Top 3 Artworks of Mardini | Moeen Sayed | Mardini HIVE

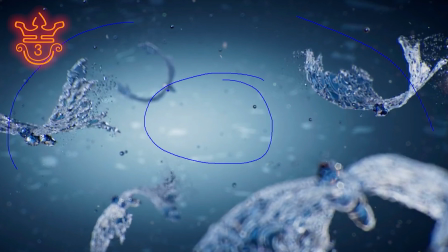This adds to the surreal element of this. It almost feels like you're underwater because light falls off extremely quickly underwater. So this may be the surface or whatever it may be and this over here really signifies depth.
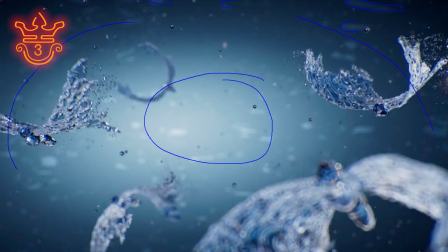More than that is they've really fleshed out their environment. They have these small reflections or whatever it may be, these bright areas in the background. They also have these water droplets. And these are all minor elements that help the establishing shot to make sense, right?
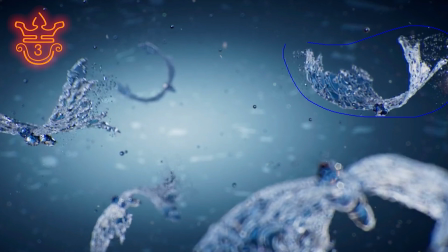It doesn't feel empty. This doesn't feel like it exists in a void. And in this opening shot, we also have these things in the background that we aren't too sure about, right? We don't get to see them close up. They just add some background detail. Then there's this brilliant focal shift and the subject comes into focus.
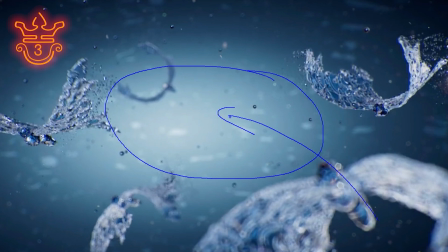Your attention is already centered over here, but the focal point now comes into the shot.
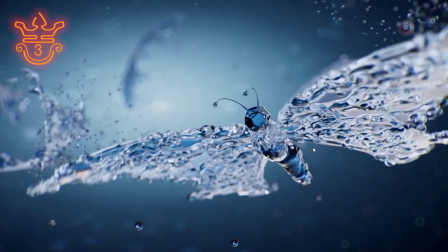So as this progresses the focus shifts to the front and you get to see a single one of these water butterflies.
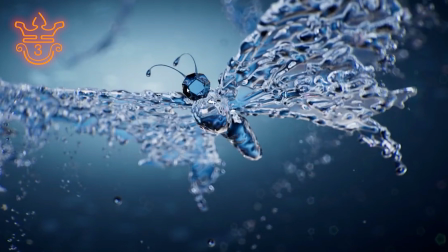Now each one of these has some great detail to them. As you can see their heads are made up of these faceted shapes.
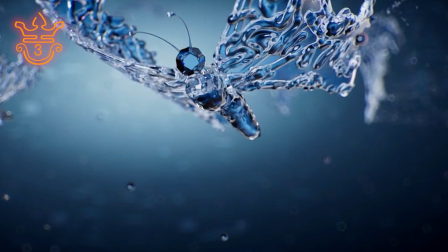However they're not perfectly geometric. There's a bit of an organic feel to them right? That is not a perfectly sharp edge and that's an interesting touch because this has a feel of form yet it's sort of softened by the variation in the geometry.
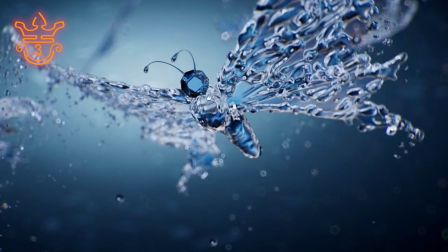They also have these antenna and you'll notice that these antenna move very slightly as the shot progresses. That subtlety really adds to the shot. Same thing with the water that comes off of the wings.
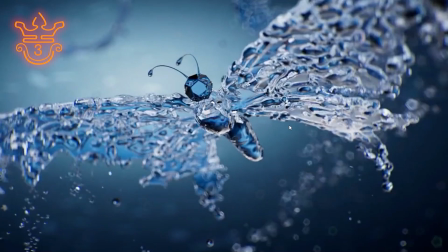That water over there is a subtlety that adds some extra dynamism to the shot.
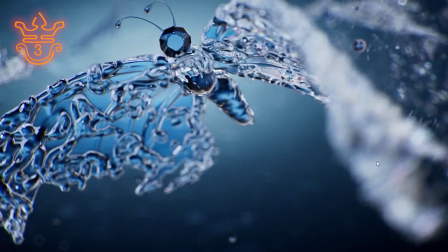And then finally as the shot closes you have this wing that comes to the front. When it comes to the front it's out of focus and you also end up with this incredible detail in the background due to depth of field. This is out of focus and you end up with this sort of five blade bouquet.
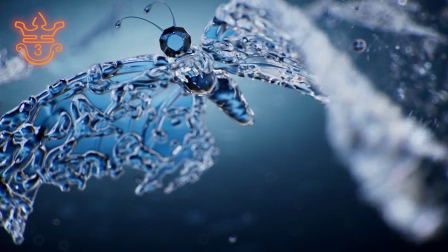And once again, this entry wins not simply because of how good it looks, but it wins because of how it makes you feel, because of the response that it elicits. I didn't even mention things like the chromatic aberration or the refraction in the water or the extra geometry or the offset of the butterflies flying.
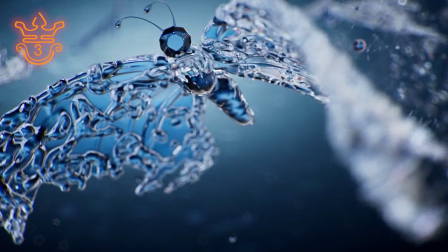Those are all things that make it good, but what makes it excellent is the feeling. And once again, this one wins because of the feeling that it gives. It's a magical surreal feel and this was a brilliant entry by Carl Drifter.
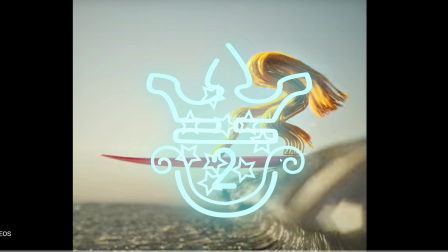In second place, we have this entry by Toast.
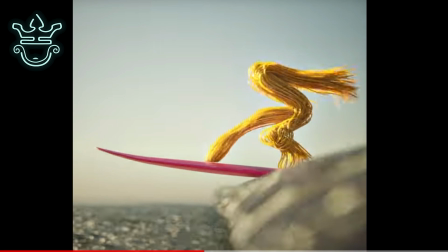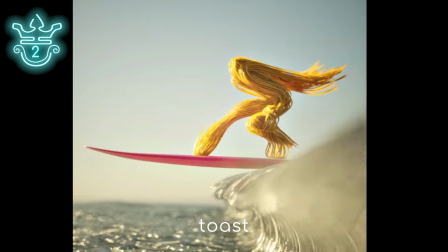And this entry was for day 11 wave. Now, without a doubt, this aligns with the topic, right?
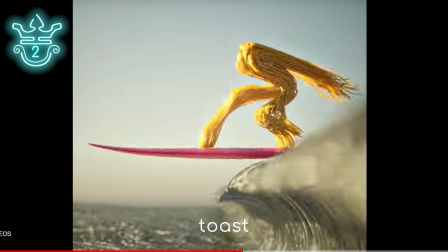You have this wave up front and as you can see, this shot over here really shows how much detail is in this wave. The way the light plays across this area over here, the variation where the leading edges are dipping or receding in different areas.
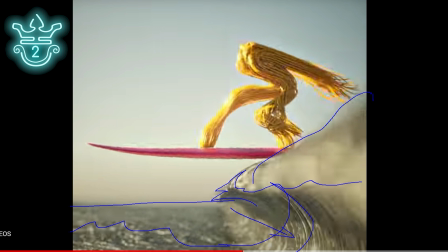There's some decent ocean spectrum or whatever that may be and then there's this all off due to depth of field. We have this depth of field up front which sort of obscures our view from the camera. This is a great compositional choice. You get to have a foreground, a middle ground and a background all formed by the same object.
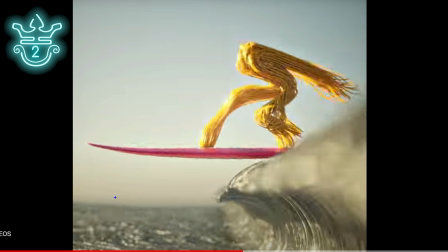This wave recedes into the background and adds so much depth to this image. And the background is reminiscent of an afternoon sky. You have this orange, this haziness in the atmosphere and it goes up into this light blue.
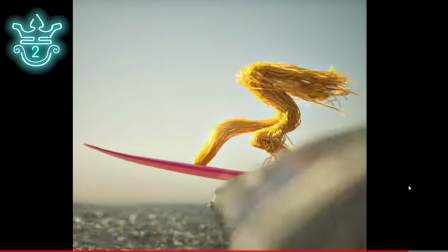And this lighting carries through into the rest of the shot. And once again, what that does is it gives you a very archetypal scene.
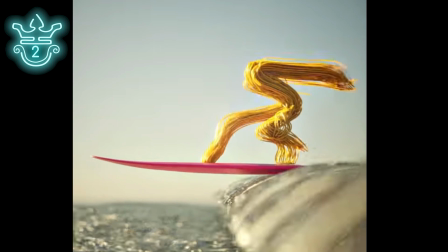We're all aware of this sort of surfing in the afternoon chilled vibes kind of look but they executed in a sort of
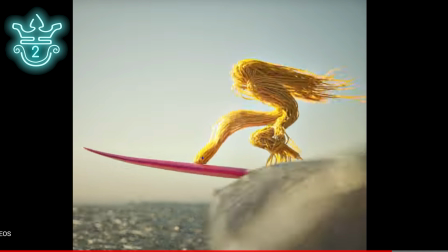abstracted way and that's the next element about this is the abstraction of form to create this spaghetti creature.
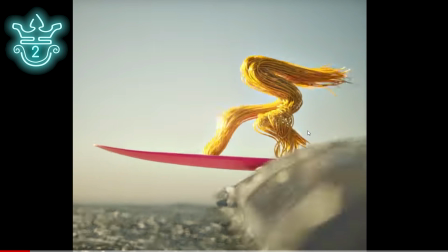So we can imagine this over here as hair or as arms whatever it may be and it's sort of flowing
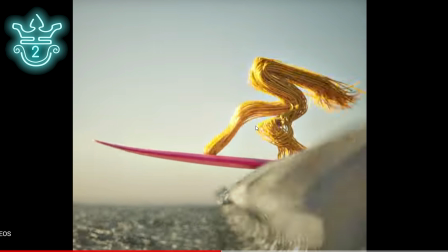in the back but the way that they've done it is excellent because it dips in unexpected ways,
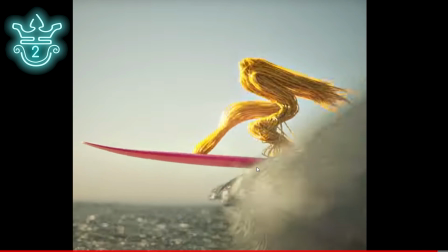in a very organic way, in a realistic way.